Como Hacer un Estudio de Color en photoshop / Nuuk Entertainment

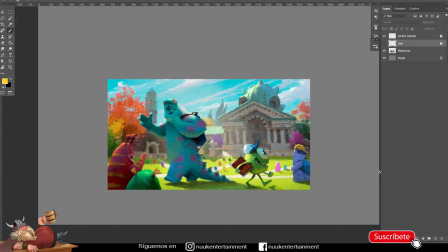[0:05]
Hola guerreros, ¿cómo están? Espero que estén muy bien y con buena energía. En esta ocasión, como siempre, vamos a hacer un estudio de color. Esto es importante porque de esa forma vamos a comprender cómo hacer un
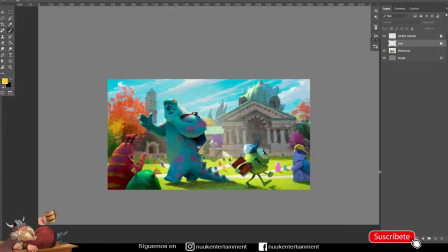[0:20]
estudio de materiales y cómo pintar de manera digital.
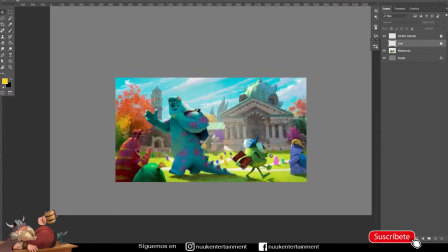[0:26]
Entonces tenemos aquí el ejemplo de la película de Monster, donde vamos a ver aquí una escena, ¿listo?
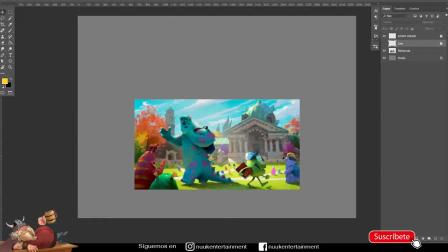[0:33]
Donde está en la universidad. Y vemos dos personajes principales. ¿De acuerdo? Entonces, me estoy basando en cómo trabaja un artista.
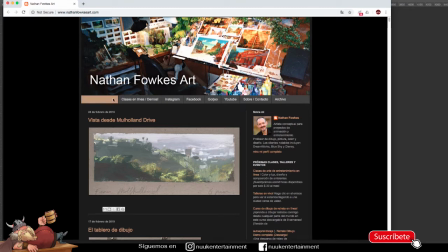[0:46]
Nathan Fowex Art. Por ejemplo, aquí ustedes pueden ver la galería, digamos, del portafolio.
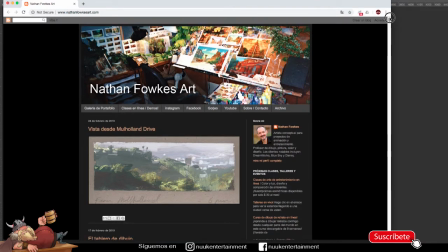[0:53]
Él también tiene como unas clases donde él explica todo este
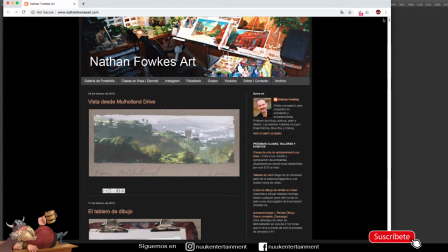[0:58]
concepto de cómo pintar y cómo podemos hacer cosas impresionantes a través del color.
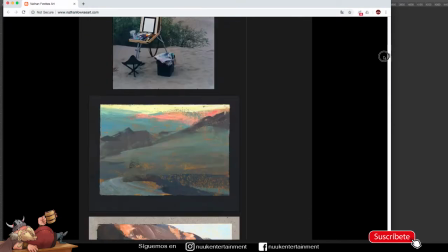[1:04]
Entonces aquí les voy a dejar el pequeño blog donde él muestra
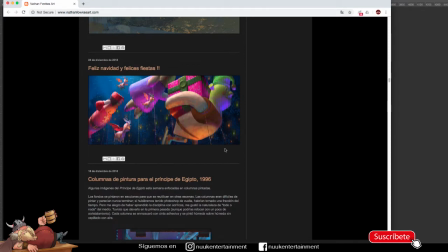[1:09]
bastantes trabajos, cosas que ha hecho para otras empresas y demás. La idea con esto es que ustedes comiencen como a entender un poco más ese concepto, porque una cosa es la teoría del color y otra cosa es entender el color de una manera un poco más transversal. ¿Sí?
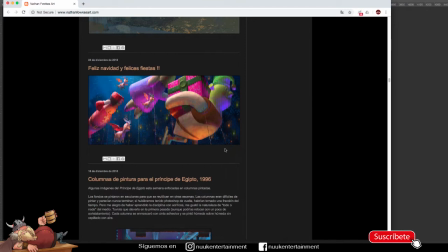[1:27]
Porque esto lo que ayuda es que ustedes van a poder entender el color más allá de solamente pintar amarillo, azul y rojo, sino entender cómo se comporta el color sobre los objetos.
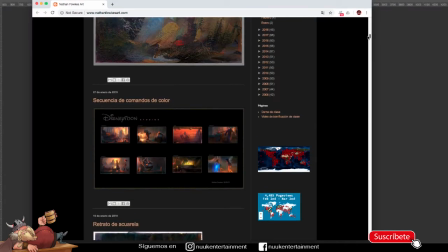[1:41]
El color es importante porque es lo que predomina cualquier escena.
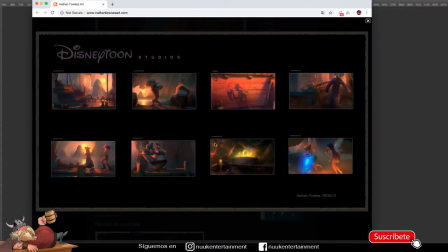[1:48]
Si vemos este ejemplo,
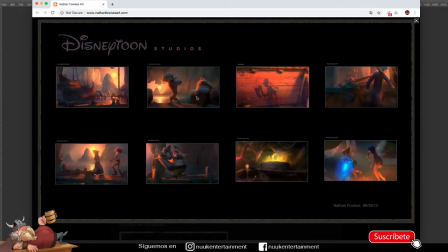[1:52]
vamos a analizar un poco, por ejemplo, esta escena que estamos viendo acá en pantalla. El color naranja, ¿sí? Que parece un poco palo de rosa,
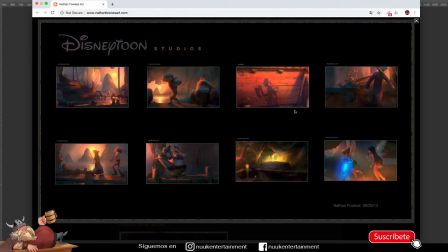[2:05]
nos indica que está en un atardecer, o sea, lleva una secuencia coherente. ¿Listo? Pero sabemos de que el barco es de madera, ¿de acuerdo? Y se impregna un poco del color del atardecer.
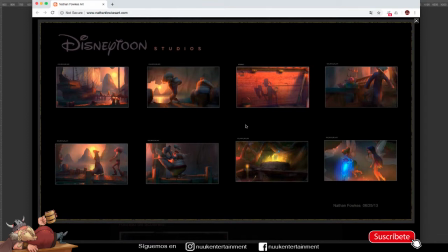[2:23]
Si vemos esta escena, como están en miniatura, en Toonline, podemos analizar de que el amarillo es el que más predomina. Cuando se proyecta en los objetos, por ejemplo acá en el barco,
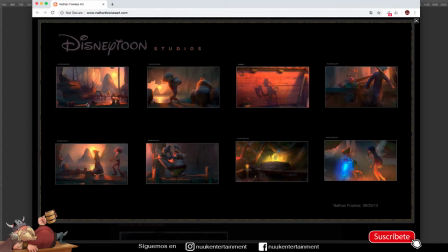[2:36]
tiene un color anaranjado porque el color, cuando va teniendo un recorrido, ¿no? Digamos el amarillo, el sol está supremamente lejos, pero cuando va llegando hacia los objetos, va perdiendo como esa misma tonalidad,
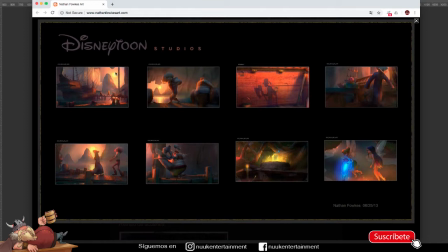[2:53]
se va convirtiendo en un color un poquito más tenue, que hablándolo en colores monocromáticos, podemos decir que tiende a ser como un anaranjado, que es de la familia de los amarillos. ¿Listo?
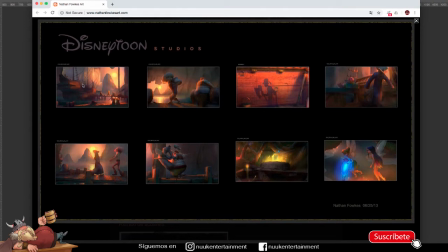[3:09]
Entonces, esto nos indica que es atardecer, que hay fuerza, que, por ejemplo, acá ellos son como piratas. Y el color amarillo siempre va a representar como o va a protagonizar mucho más una escena que un color frío. ¿Sí?
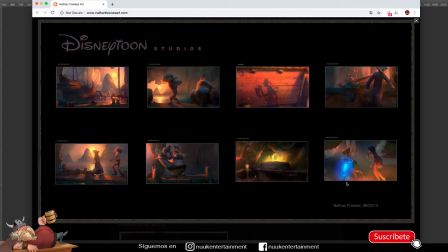[3:26]
Por ejemplo, acá podemos ver que acá hay dos tonalidades que obviamente hacen son complementarios y están como diferentes, ¿no? Es un color frío con un color naranja, pero siempre vamos a darle más importancia a los colores amarillos porque el amarillo,
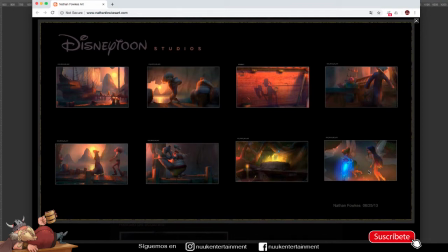[3:46]
rojo, anaranjado, etcétera, nos genera fuerza, nos va a llamar mucho más la atención y obviamente pues eso es interesante cuando uno lo hace porque el usuario lo va a percibir de la misma forma.
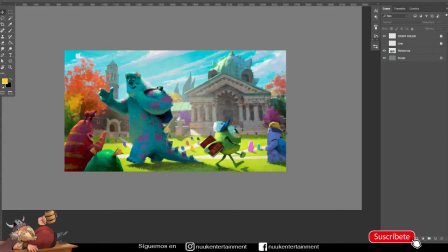[4:02]
Entonces, pasamos aquí un poco a esta escena de la película que es un concept art.